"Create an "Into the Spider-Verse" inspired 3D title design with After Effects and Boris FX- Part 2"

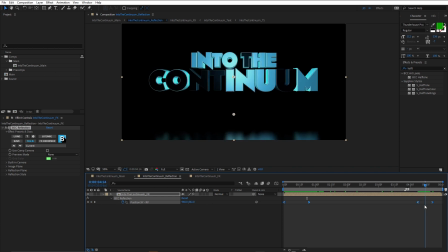So that's a bit of a fake there. And at the end, I also key framed it to go out again.
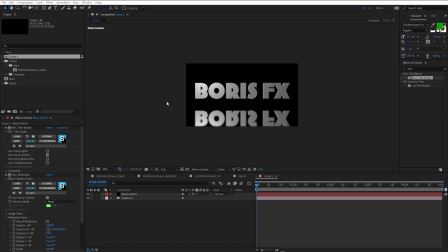Now, I just wanted to briefly point out that BCC reflection actually is a 3D effect. And you may have noticed that it also has a use comp camera option, just as Tala Studio does. So you may be wondering why I didn't use the use comp camera option.
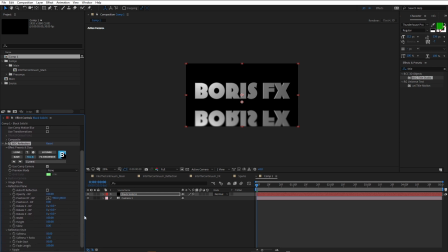And I could have, but you'll notice down here under reflection plane, there's an auto fit reflection option. If I click that and I change the Z position on the camera,
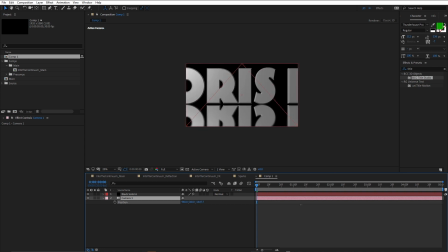the reflection does in fact lock on to the Boris FX text. But I wanted my reflection to be much lower in the scene because the text is not sitting on the seamless site, it's actually sitting above it. So the reflection would be somewhere down here.
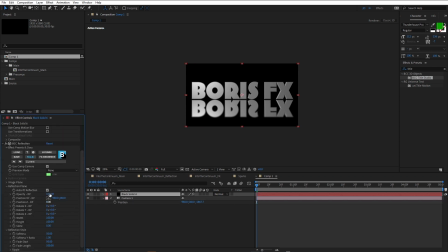So in order to set that up here, I would have to uncheck auto fit reflection and then adjust the position XY. Watch what happens now when I change the Z position. See how the reflection is no longer locked onto the text? And that wasn't gonna be effective.
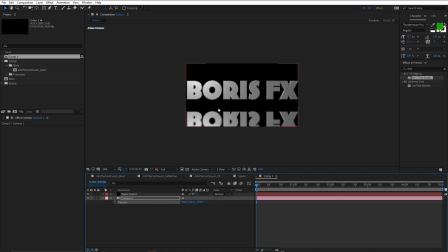So I could have used this to change the position of the reflection, but it didn't really make much sense. It was just as easy to not use this in 3D and just animate the Y position on the BCC reflection effect.
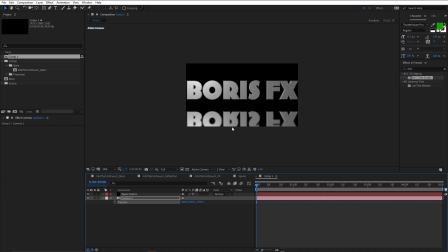So just wanted to jump out here and just explain that.
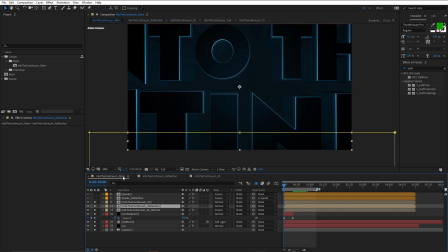So adding the reflection inside the pre-comp allows me in the main comp to mask that out. So let me just solo that. And there's the mask reflection. You see I've also dropped the opacity right down to 10%.
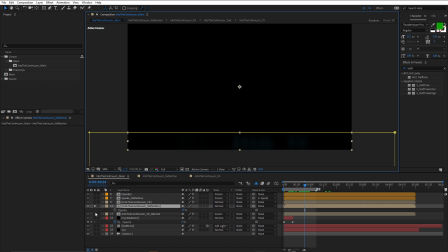Turn these layers back on again.
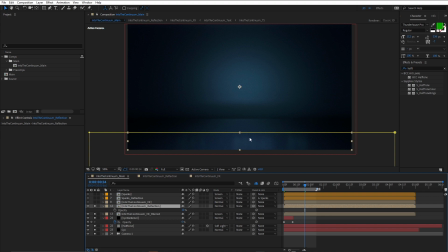And that just makes a big difference, just 10%, but it still really helps sell this. Just got to turn the text back on of course.
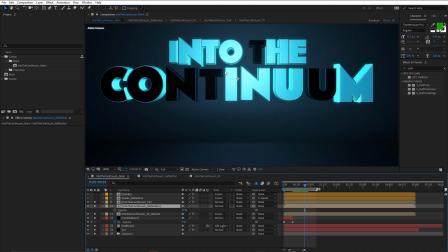One thing I haven't mentioned as far as lighting goes is that there's a slight glow on the text and that's been done using BCC Fast Film Glow, one of my favorite glow effects. You'll find BCC Fast Film Glow in the film category, BCC Film Style.
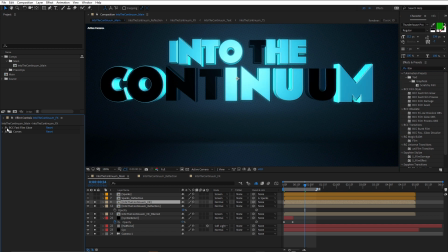And you can see that really makes a big difference. Makes it look a little bit more like this is illuminated.
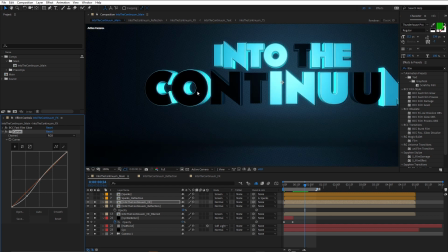Also a curves effect here. So just to adjust the output from Tidal Studio, turn that on and off. Don't always get exactly what you want inside the 3D applications.
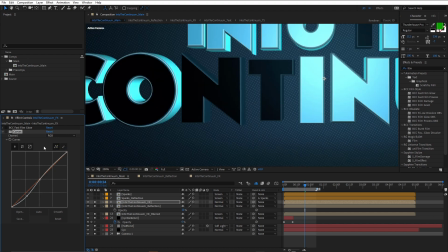So using a little bit of curves, you can see especially on the extrusions, using a little bit of curves just to drop the shadows a bit and just increase the highlights, just crushes that down a little bit and helps me zero in on exactly the luminance that I want.
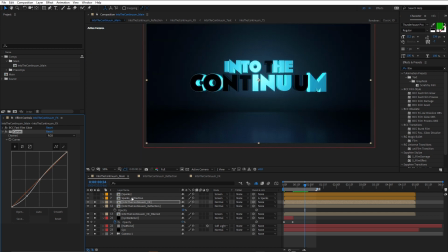Okay, so the last thing to talk about here is the sparks. And the sparks really help sell this. I decided to add some sparks just to make this look a little more fun. And they look surprisingly effective, even though they're 2D particles in Particle Illusion,
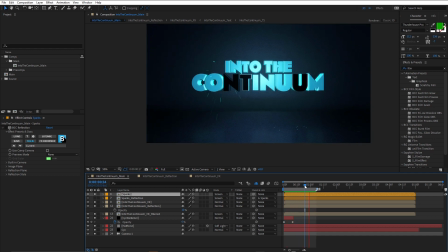they really look like the particles are bouncing off the seamless site. So let's jump in and take a look at how that was done.
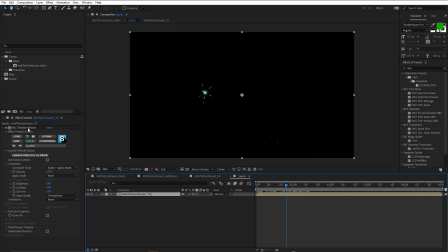And it was done using BCC Particle Illusion. Particle Illusion is part of Continuum and you'll find it in the particles category. But also Particle Illusion is a standalone app that you can download for free. One of the benefits of using it in Continuum is that I can use it with a background image. And here I've applied it to the text.
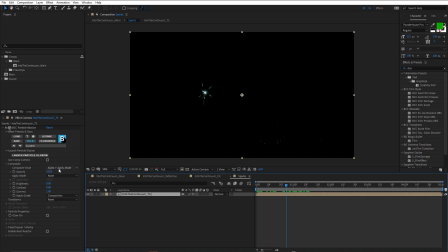You can see under composite, composite style is set to alpha plus apply mode and apply mode is set to none. I'm just gonna take that back to normal. and there's my text. So let's launch particle illusion.
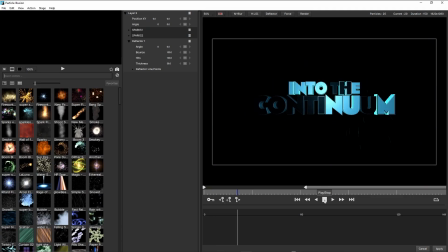So I've got two particle bursts, two spark bursts, and as the particles fall down, they're hitting an invisible floor and that's done using a deflector.
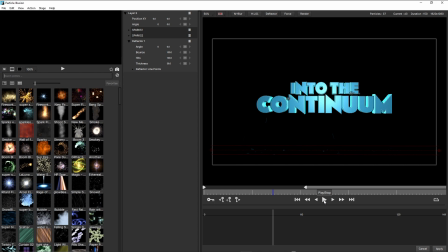Rather than walking you through step-by-step how to build this emitter,
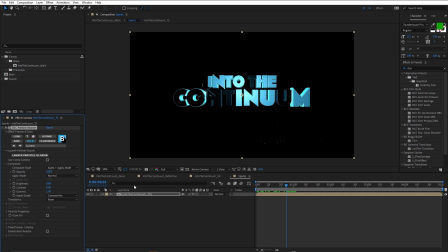I'm going to just cancel this for a moment and just duplicate this layer. Turn off my original. I'm gonna reset Particle Illusion. And let's just go back in.
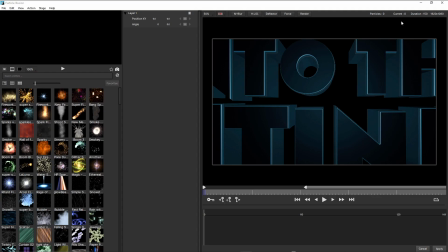So rather than walk you through every single step that I used to create the sparks, although I just mentioned that I did build this particular sparks look based on one of the presets. And then what I did was to create a preset from this particular emitter.
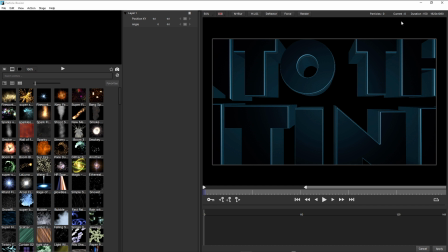And I've already saved this for you. So you can grab this from the download link. It's called Into the Continuum Sparks. Now I've saved this into a new custom library. And if I just grab this window here,
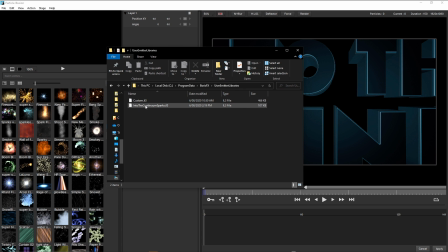all you'll do is download the into the continuum sparks.il3 file and drag it into your user emitter libraries folder, which is inside your Boris FX folder. On the PC that's inside your program data folder on your local disk. So once you've done that, just restart particle illusion.
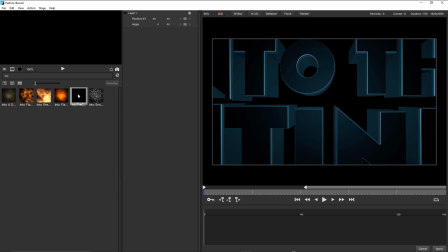And if you do a search for into, that should pop up and it's only got one custom emitter in it. So to add that to the scene, just double click and just play that back.
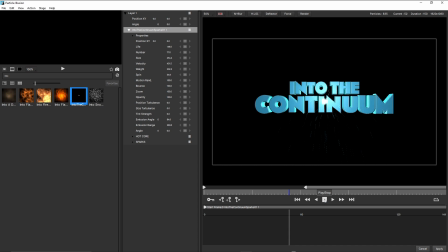So obviously it's emitting way too many sparks at the moment.
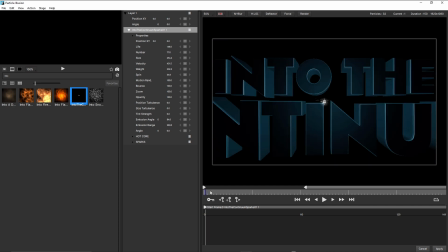So all I did to control that was first of all, position it where I wanted it to emit. And I think I put it on this U. So when this light turned on, I wanted to get the feel like it was kind of, I don't know, like a neon that was faulty
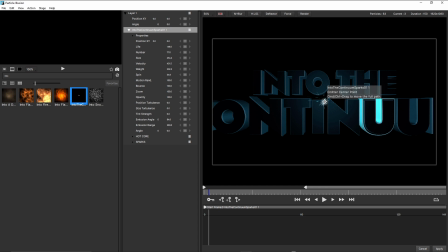and just shot out a couple of sparks and that makes it look a little more interesting, a little more fun. We'll just move that across onto that point there. So I wanted to start emitting from there. So I'm gonna move the emitter to start from there, but I'd also have to animate the number.
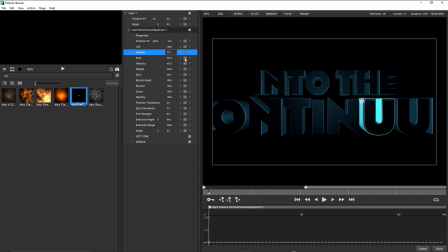So I'll set a linear keyframe and just move forward a couple of frames and just change that number to zero. That way it's only going to emit a couple of particles,
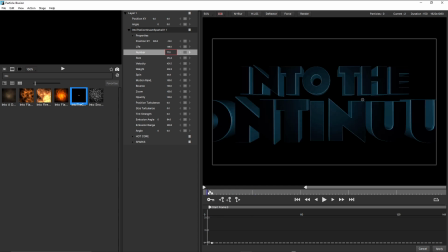like that. And obviously if you wanted more from the start, just increase that number. And that gives you that nice hit of sparks. I did also though want the hotspot, which actually here I've named hot core,
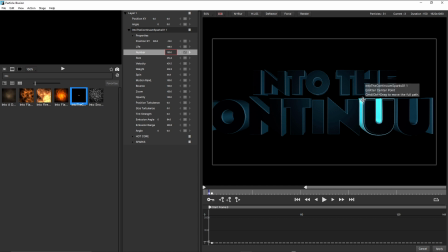which is a particle that is attached to the emitter. I did want it to kind of stay in the same position even though the text moves. So it creates kind of like a hot metallic spot on the text. So to do that, what I had to do was just set some keyframes for position X, Y.
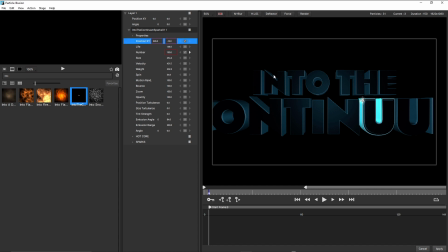So I set a linear keyframe at the start, just move until the particles have all been emitted. Click and drag that. Let's try and get it onto the spot. I can always roll my mouse wheel in a little bit.
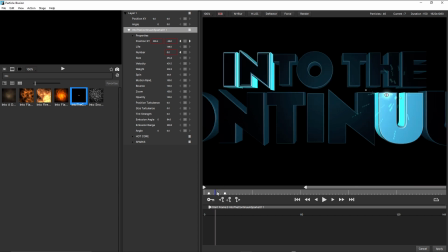And there, come back to the middle, just make sure that's sticking. We add another key frame there.
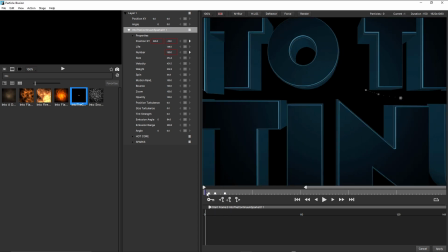So once again, faking this. And that way the hotspot kind of moves with the text, like that.
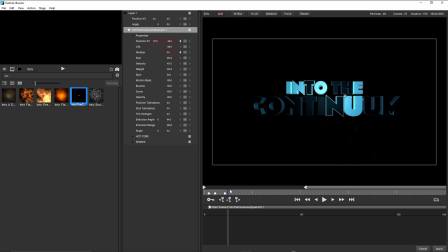A little bit rough, just requires a little bit of refinement. It depends on how long the hotspot lasts.